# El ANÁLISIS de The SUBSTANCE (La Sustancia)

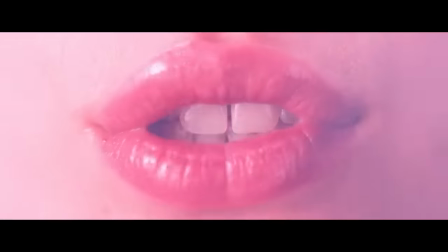[4:09]
Su nombre es Sue.
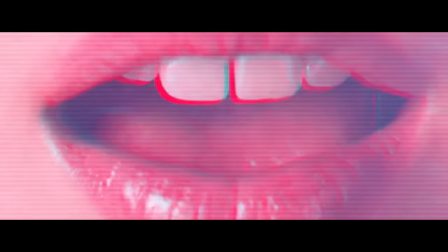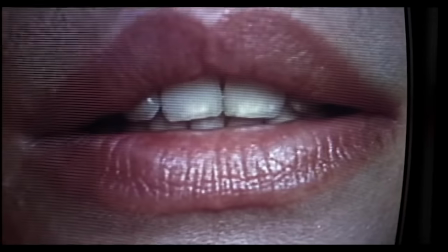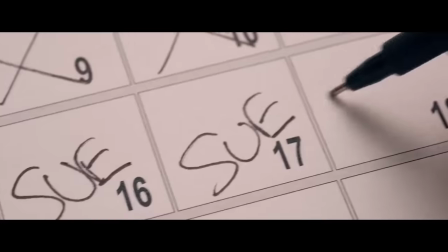[4:24]
Bonita referencia a Videodrome. El trato es que cada una viva una semana, y el objetivo de Sue es ocupar el puesto que antes tenía Elizabeth.
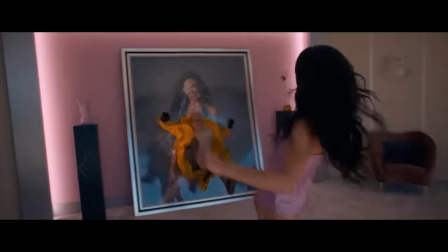[4:31]
Surge así una historia de rivalidad, de odio y de envidia, que en el fondo es contra una misma.
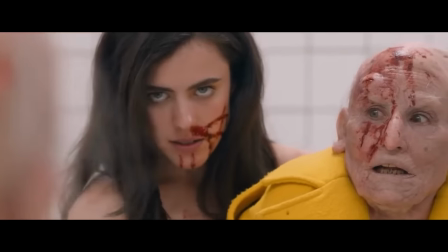[4:35]
No olvidemos una de las condiciones.
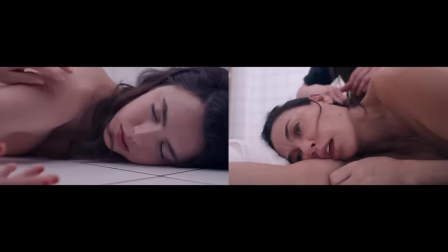[4:40]
Bajo esta premisa se presenta una película bastante dicotómica. Encontraremos en muchas ocasiones a ambas protagonistas repetir gestos, situaciones y conversaciones.
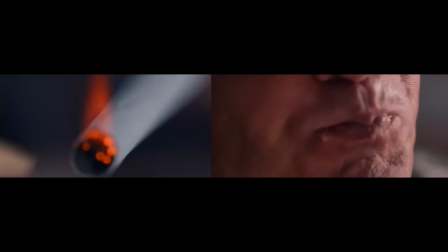[4:48]
Por poneros un ejemplo, la presentación de los personajes es muy similar y se hace a través de los ojos del productor, que sin duda es el antagonista de esta historia.
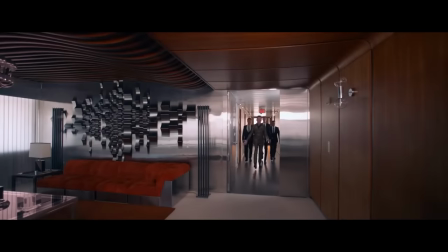[4:56]
Vemos el nombre de las chicas y acto seguido tienen una conversación con el jefazo. La de Elizabeth es para despedirla, la de Sue para contratarla.
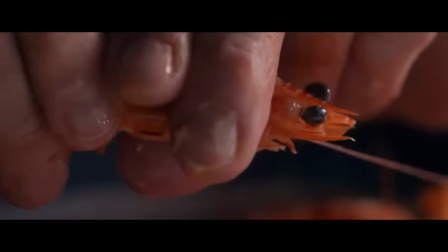[5:04]
En ambas se comporta como un cerdo. En la primera reunión está chupando unas gambas, sacándolas el jugo, como hizo con su estrella.
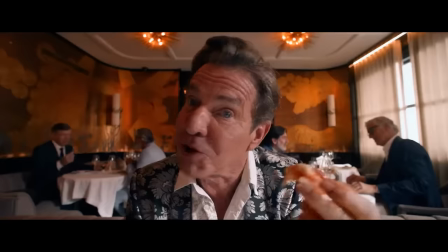[5:10]
Aquí se muestra como lo que es, no tiene que aparentar nada. Verle comer resulta repugnante, como lo es su actitud utilitarista.
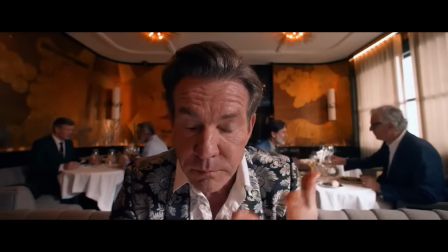[5:17]
La directora aquí nos traslada con imágenes el sentimiento de asco que da.
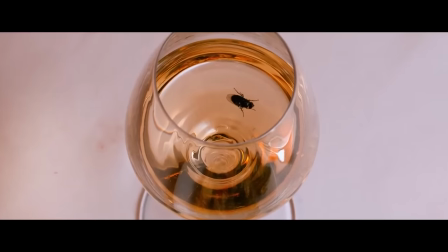[5:21]
La secuencia se cierra con una mosca emborrachándose hasta ahogarse, un poco metáfora de lo que le pasará a Elizabeth con la sustancia.
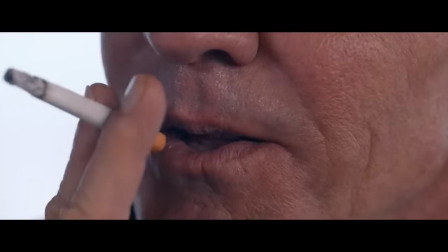[5:28]
Con Sue aparece fumando, y fijaros en este plano.
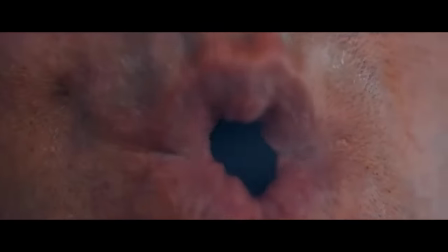Cuando fuma, sus labios parecen un ojete. El tipo es un caraculo. Su actitud es distinta, que no mejor, más baboso.
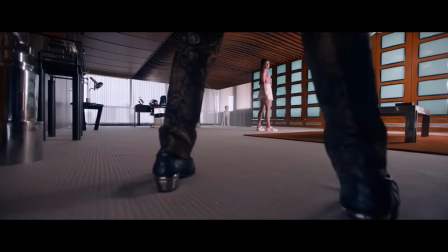[5:42]
Cuando arranca la secuencia hay un plano de ellos en el que se puede ver a la chica entre las piernas del ejecutivo.
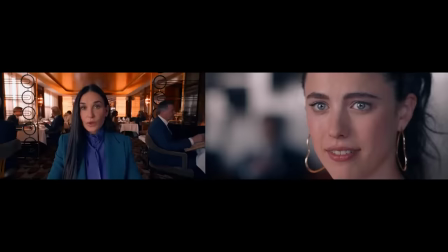[5:47]
Esto es tan directo que no hace falta ni que lo analice. En ambos casos no nos las presenta a través de ellas mismas, sino desde los ojos exigentes de alguien que las mira como un producto.
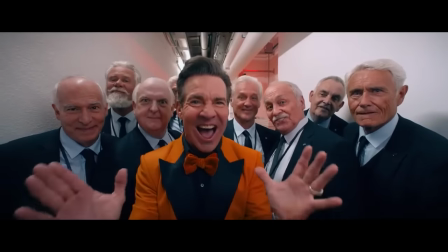[5:56]
El productor, en el fondo, es como la personificación de lo peor de lo peor de la audiencia.
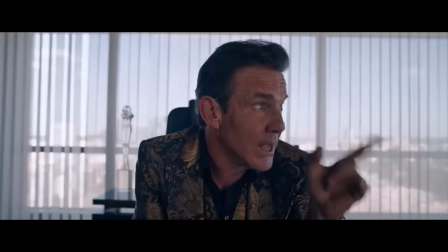[6:01]
Y de aquí se puede desprender un mensaje sutil, con esta presentación a través de los ojos de otros.
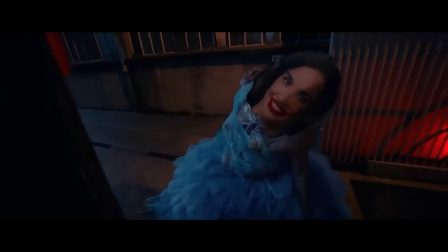[6:06]
Es el de que ellas, por sí mismas, solo tienen valor desde una mirada masculina tan utilitarista como babosa.
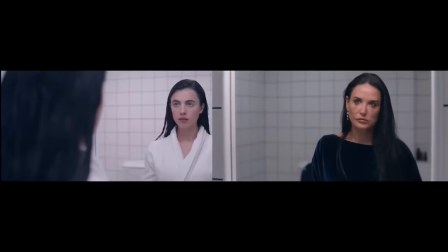[6:12]
A lo largo del metraje seguiremos viendo una conexión entre lo que viven ambas protagonistas, al punto que cuando las dos están despiertas y se ven por primera vez, se mueven igual.
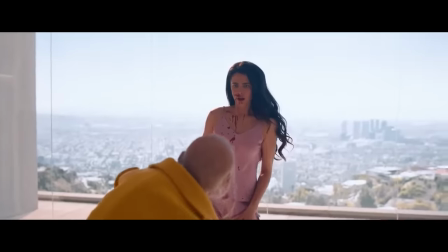[6:20]
Y no es lo único que hay en común, las dos reciben un ramo de flores para felicitarlas por su trabajo.
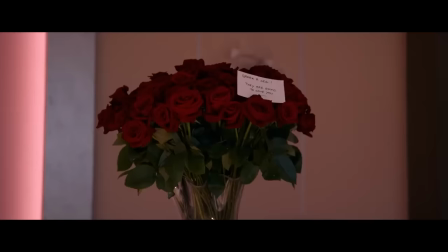[6:25]
A Elizabeth le escriben, fuiste la mejor, a Sue te van a amar. Aunque ambas sean tarjetas con bonitas palabras de agradecimiento, hay algo que las diferencia.
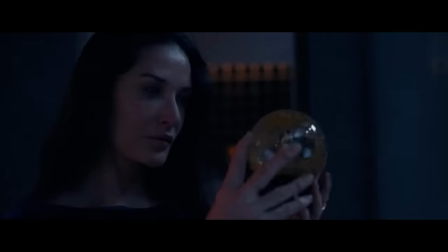[6:33]
El verbo. Una está en pasado, fuiste, insinuando que es una carrera que llegó a su fin y dejó de brillar.
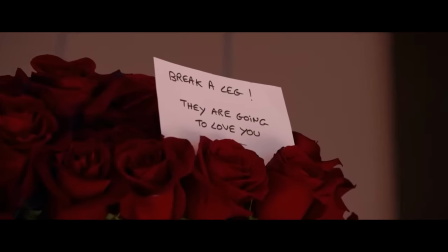[6:39]
En la de Sue, el verbo se conjuga en futuro, tiene todo por delante.
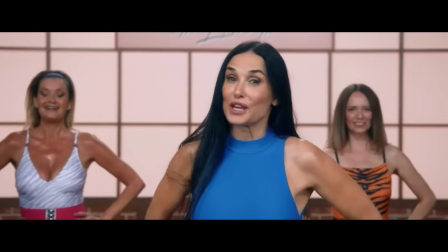[6:43]
Bajo esta dicotomía, una está terminando su carrera en un programa de fitness y la otra usa ese espacio como lanzadera profesional.
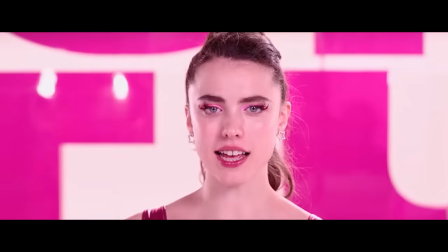[6:50]
Son las dos caras de una moneda.
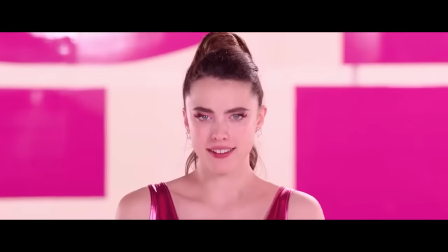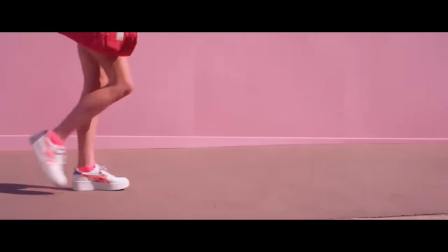[7:01]
Solo que, como acabáis de comprobar, una tiene mucho más glamour que la otra. Y por supuesto, tienen una actitud diferente ante la vida.
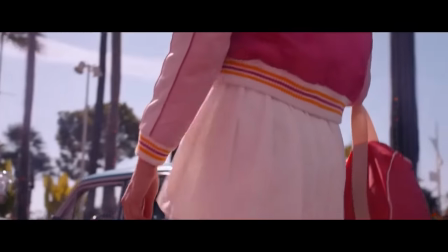[7:08]
Fijaros cómo fluye cada una por el mundo.
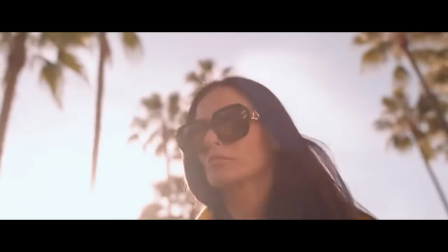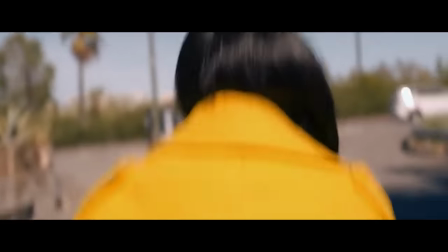[7:16]
Para Elizabeth el exterior es hostil, la genera desconfianza, mientras que para Sue es casi de fantasía.
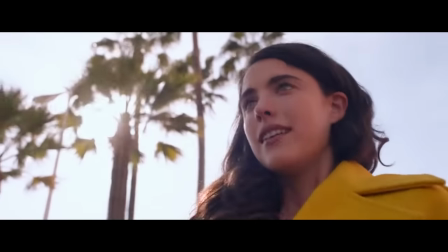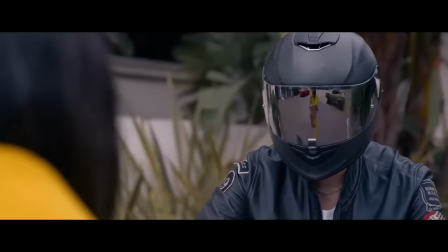[7:26]
Elizabeth siente estrés en la calle, se siente incómoda, no quiere que la miren porque se ve vieja. Cuando Sue camina, se respira paz, tranquilidad y acapara todas las miradas.
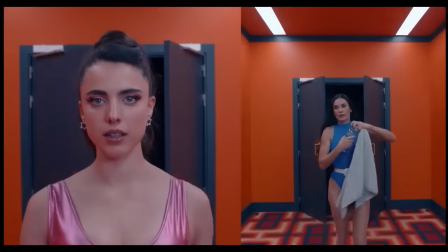[7:35]
La sincronía entre ambas es tan grande que tienen el mismo comportamiento tras las sesiones.
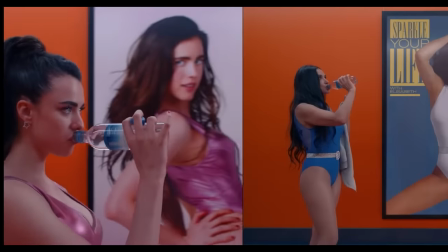[7:40]
Cruzan la puerta y beben agua, pero es muy diferente como se filma cada una.
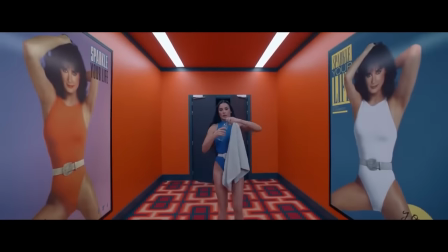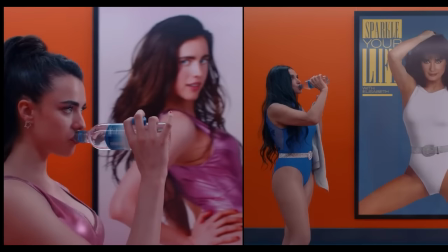[7:51]
A Elizabeth de una manera noventera, muy estática. Mientras que para Sue hay dinamismo, más Doom.
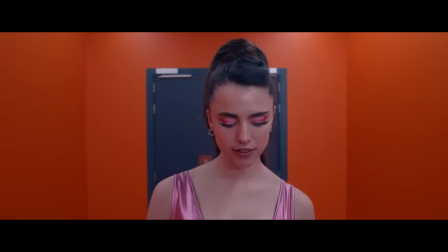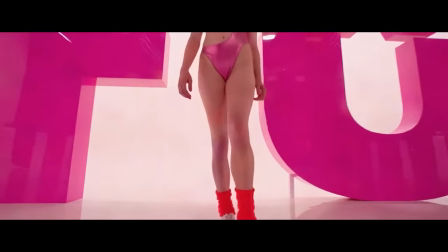[8:05]
En el fondo estamos viendo lo mismo, pero una parece endiosada.
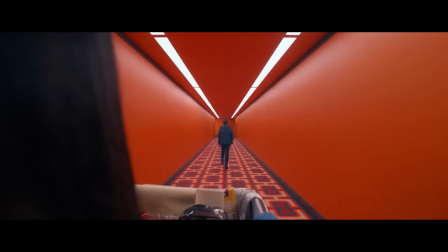[8:09]
Y respecto a este pasillo, creo que es un elemento bastante importante del metraje en el que volcaron desde referencias a contenido.